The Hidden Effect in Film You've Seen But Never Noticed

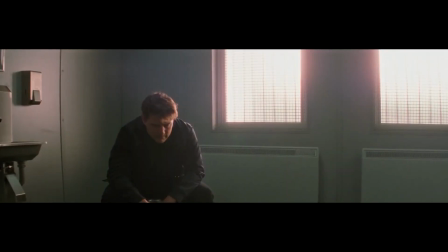This type of effect can become very striking and oftentimes is particularly pronounced.
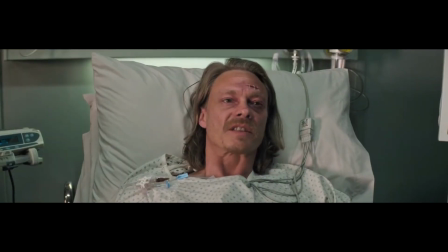It's almost impossible to ignore the halation in this shot from the 2018 film Mission Impossible Fallout.
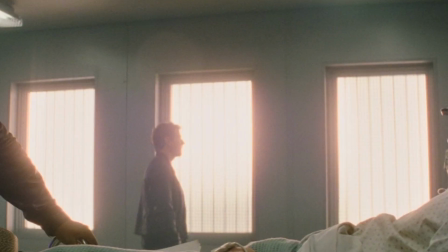All 3 of the windows in the background have a light red shade to them. This creates a dreamy and almost romantic look and feel to the shot.
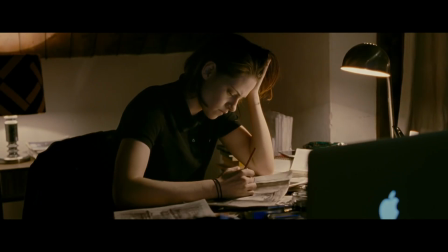Halation is great at accentuating the look and feel you get from celluloid film, and can completely change the mood of a shot.
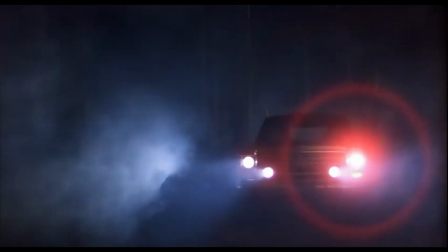Now let's see just how strong the effect can become.
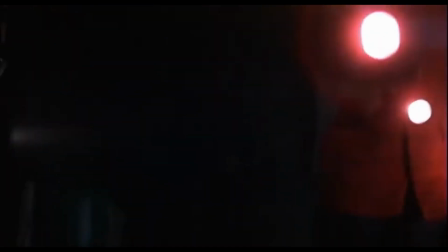In Steven Spielberg's 1982 film E.T. the Extraterrestrial, halation is unmistakable.
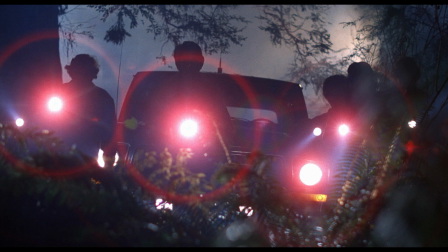The flashlights and car lights are pointing directly at the camera, which is helping to create this intense showcase of halation.
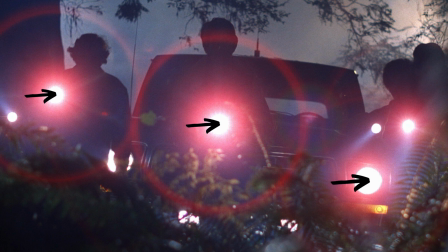In this scenario, there doesn't seem to be too much halation directly showing on each light. This is most likely because the lights are so bright they've completely exposed the red layer already. However, a soft but very extreme red glow is straight away apparent surrounding each light,
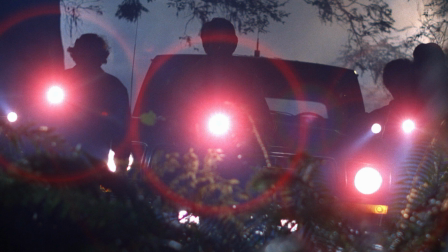demonstrating just how eye-catching and vivid halation can become.
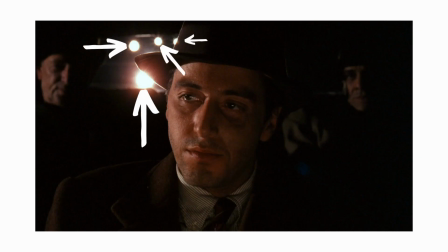We've seen a lot of examples of localized halation on bright sources, but did you know it can also show across the entire frame?
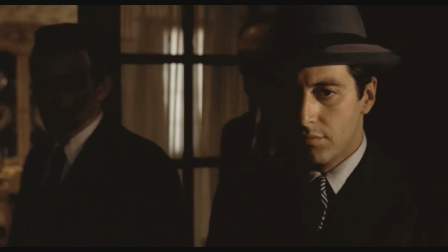The 1972 critically acclaimed film The Godfather has a textbook example.
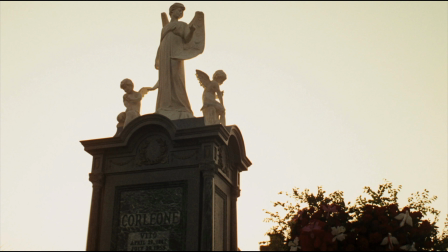Halation is present across the entirety of the sky. If you look closely, the sky has a faint but noticeably orange shade to it. Although the effect is mild and muted across the sky,
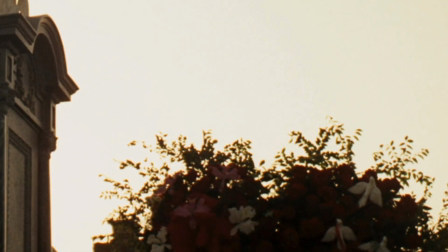it becomes much more evident once you start examining the contours of the statue and the hedge in the bottom right corner.
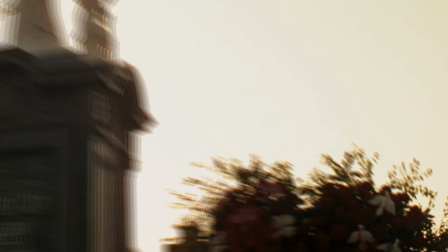And once you've seen this clear-cut case of halation up close, it becomes much more prominent across the whole sky.
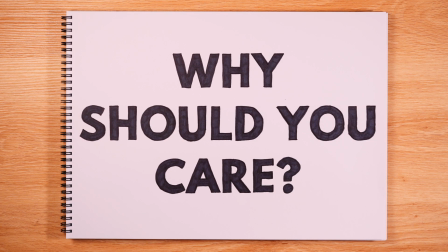We've covered a lot there, but I guess you're wondering why you should care about all this.
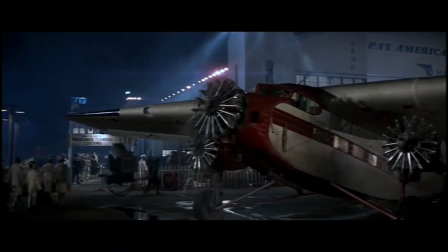Although it started out as an unintended artifact of shooting on celluloid film,
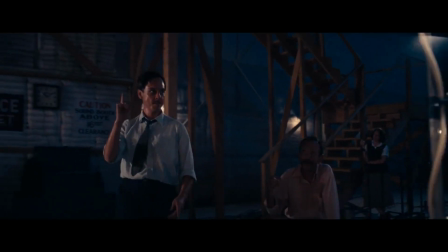halation has now become an essential part of authentically shooting with the medium.
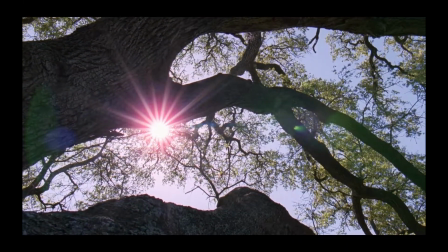Halation isn't really an effect you can shoot for, but rather a pleasant byproduct that adds to that natural, organic, and tactile feeling of film.
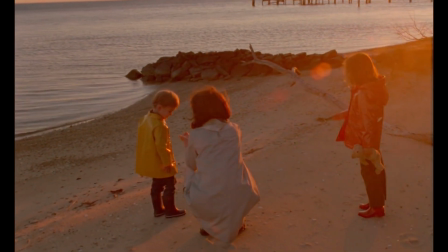It helps to add an overall softness to the image, especially to the brightest and harshest light sources.
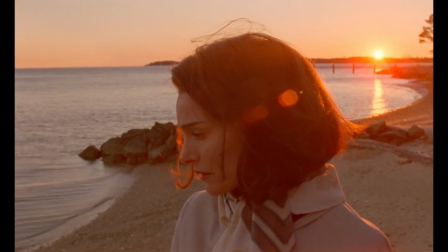It has the ability to completely change the look of the entire image, adding a special kind of allure.
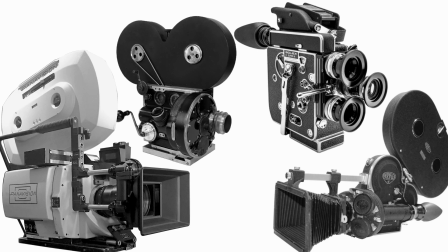It's a testament to the technology that has brought us to where we are today.
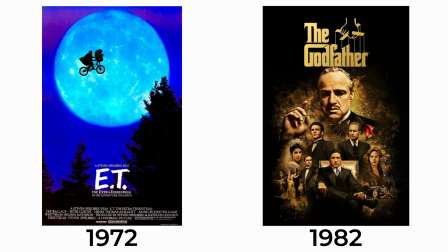A lot of the instances we've looked at are from older film and TV examples.
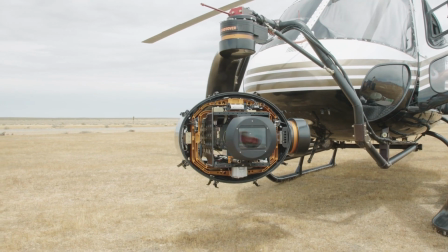As technology has advanced, it's become commonplace to shoot films on digital cameras,
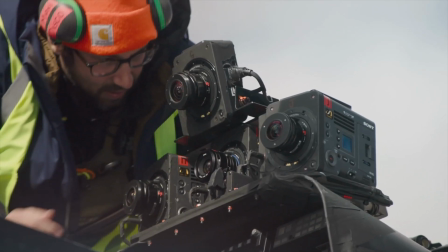as it's often cheaper and makes things substantially easier.
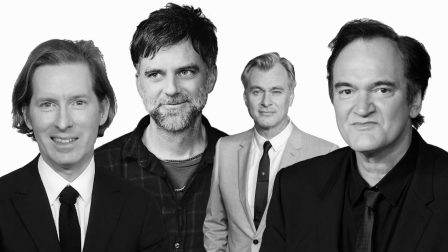But there are still filmmakers out there that prefer the traditional film format for their movies,
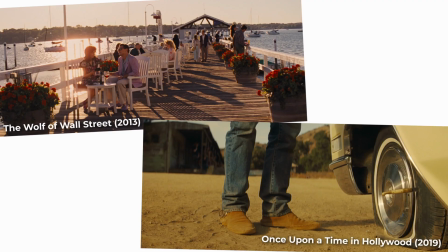keeping halation alive and well in modern cinema.
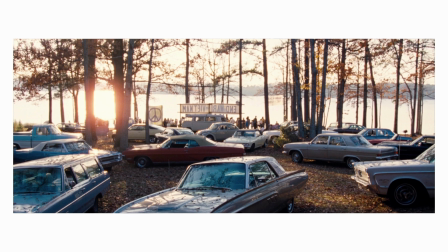As you can see, halation can present in many different scenarios, and in more than one way.
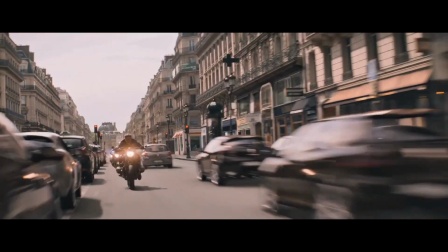There are more extreme instances, such as the intense red glow we saw in the E.T. example,
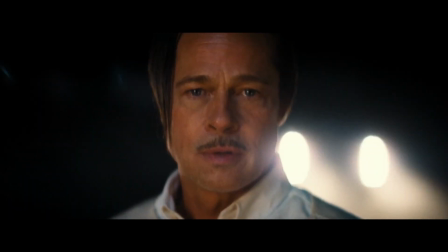which can add to the drama of a scene, to more subtle cases like the example from The Godfather,
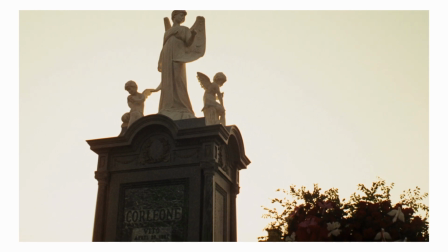which can add an innate beauty to a shot.
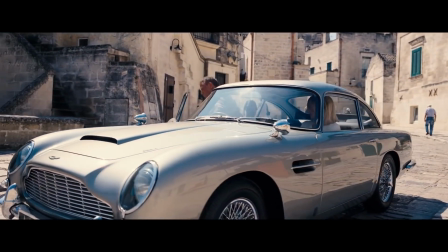Now you know all about halation, I'm afraid that does mean the next time you're watching a film or TV series that was shot on celluloid film,
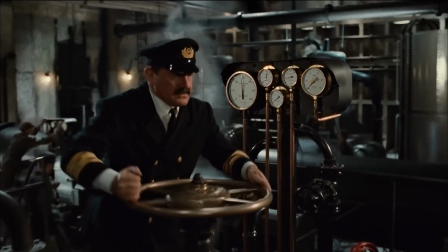you won't be able to unsee the dreamy effect ever again.